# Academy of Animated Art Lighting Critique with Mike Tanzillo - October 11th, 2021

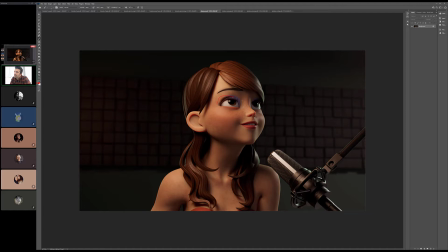(12:29)
I feel like it could probably wrap around a little bit more, but I could be wrong on that. I would need to look at some reference on that. For the character herself, I think there's a few things that I would do, and I'm looking at this now.
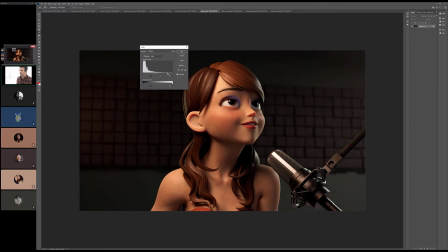(12:41)
I'm in a bright room, so this might, but I think we can push her a little bit brighter, just like a touch more.
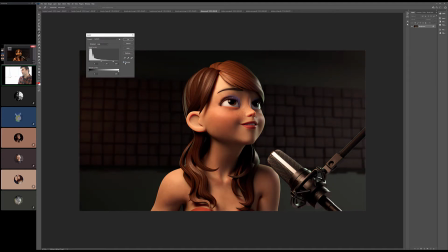(12:53)
Kind of overall, like, because we feel it that she's in this dark room, but I think the tops can get a little bit brighter, and then for me, I want to see, because we've got this light kind of coming down.
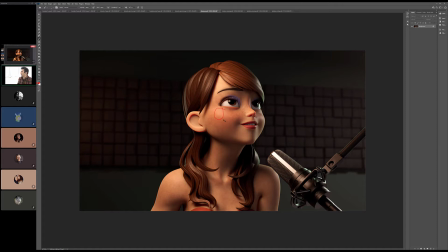(13:10)
This is good in here. I almost want to see a little bit of like a specular highlight on her cheekbone. I want to feel that cheekbone a little bit more. And then this side's looking really good. Yeah, that's just some good shaping in there. I also think her iris, especially on this key side, can get a little brighter.
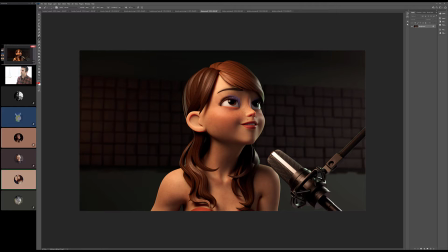(13:32)
I think her ear looks a little flat texture-wise compared to the rest of her. Like, it kind of looks like a cookie. Like, it's very... There's not any subsurface really to it. It's just... It doesn't look as fleshy, so to speak, as the rest of her face.
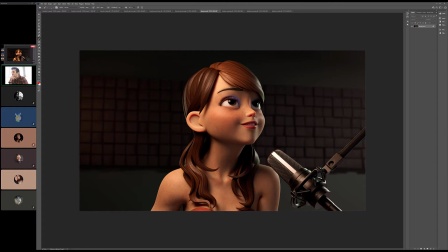(13:49)
I wonder if... Because I am seeing... You might not be able to see it. There's a little bit of subsurface kind of creeping through the top of her ear because there is a top-down light on her. I'm wondering if it's more shadowing on this inside part. Like, if we... Let's see if I can do this a little more.
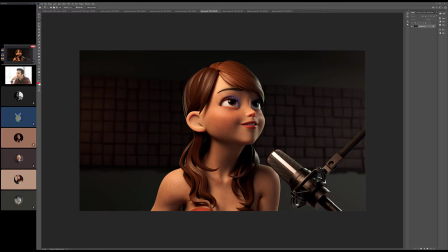Come on, close up.
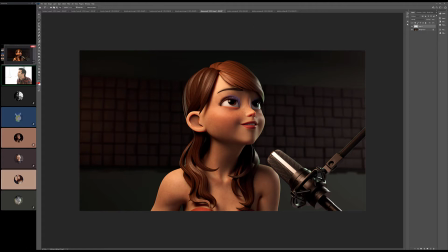(14:23)
Yep, that did it. No, but I'm wondering if, just having a little bit more... like shadow. Oh, this is kind of a dirty gray shadow, but let's see.
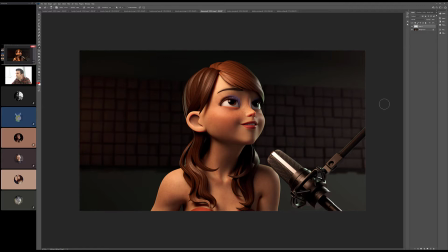Yeah, that might help a little.
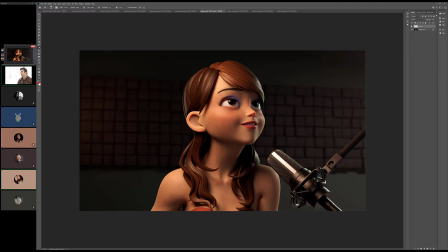(15:00)
Yeah, it was just everything else looked so... It had so much variation in it, and the ear was very, like, Okay, that's weird. Yeah. I mean, Diana, overall, of course, this looks great, and I think it's looking really lovely. I just some like super minor things, and then maybe a little more gamma out of the screen right eye.
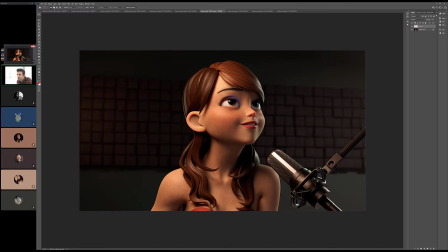(15:18)
I mean, but I love this like little bit of light on her teeth. The teeth value is really good. Your shaping is just on point. Like, look, like her neck right there feels it's perfect. Like you get the shaping, you feel the collarbone, you feel the speckiness of the skin.
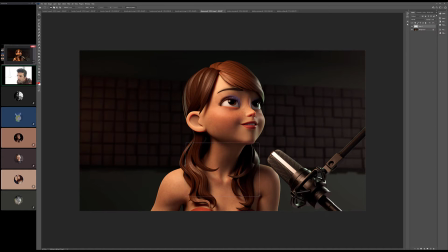(15:34)
It's all looking really good. I didn't even talk about the microphone. I just think the microphone looks good. I think it's just like done. Just check it. Just ignore it. Work on the rest of it, and we're good. Do you have any questions? Are you feeling pretty good about this?
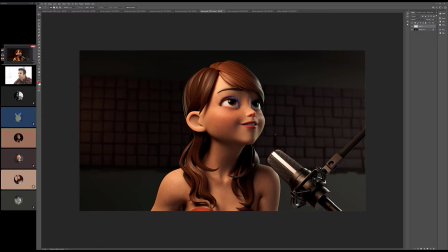(15:47)
Yeah, I think I'll play with it. Well, yeah, I like the character, but I just need to work on the set a little bit. I'm not really sure because it's up to you. I mean, I don't know, man. Like, I think it depends on what the end game is for this.
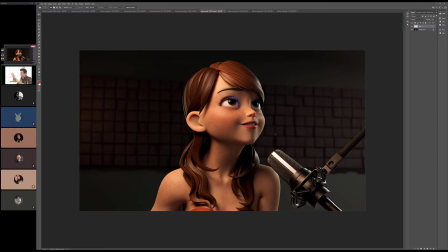(16:05)
If this is like, is this just the still of her? Is that the end product, or is this animated, or what are you feeling? Yeah, it moved. She moves. She's a singer. Oh, got it. I don't think you need much more than that on the background.
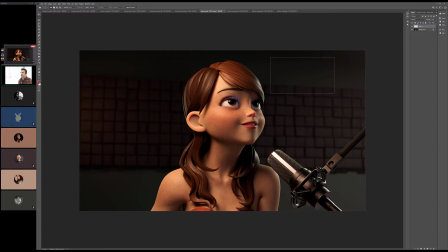(16:24)
I mean, if you wanted to create like a little bit like a feeling of the light coming down from the upper screen right side, and just kind of like falling across a little bit, like a little bit more of a gradient. But I'm not. There's another image in the lighting channel.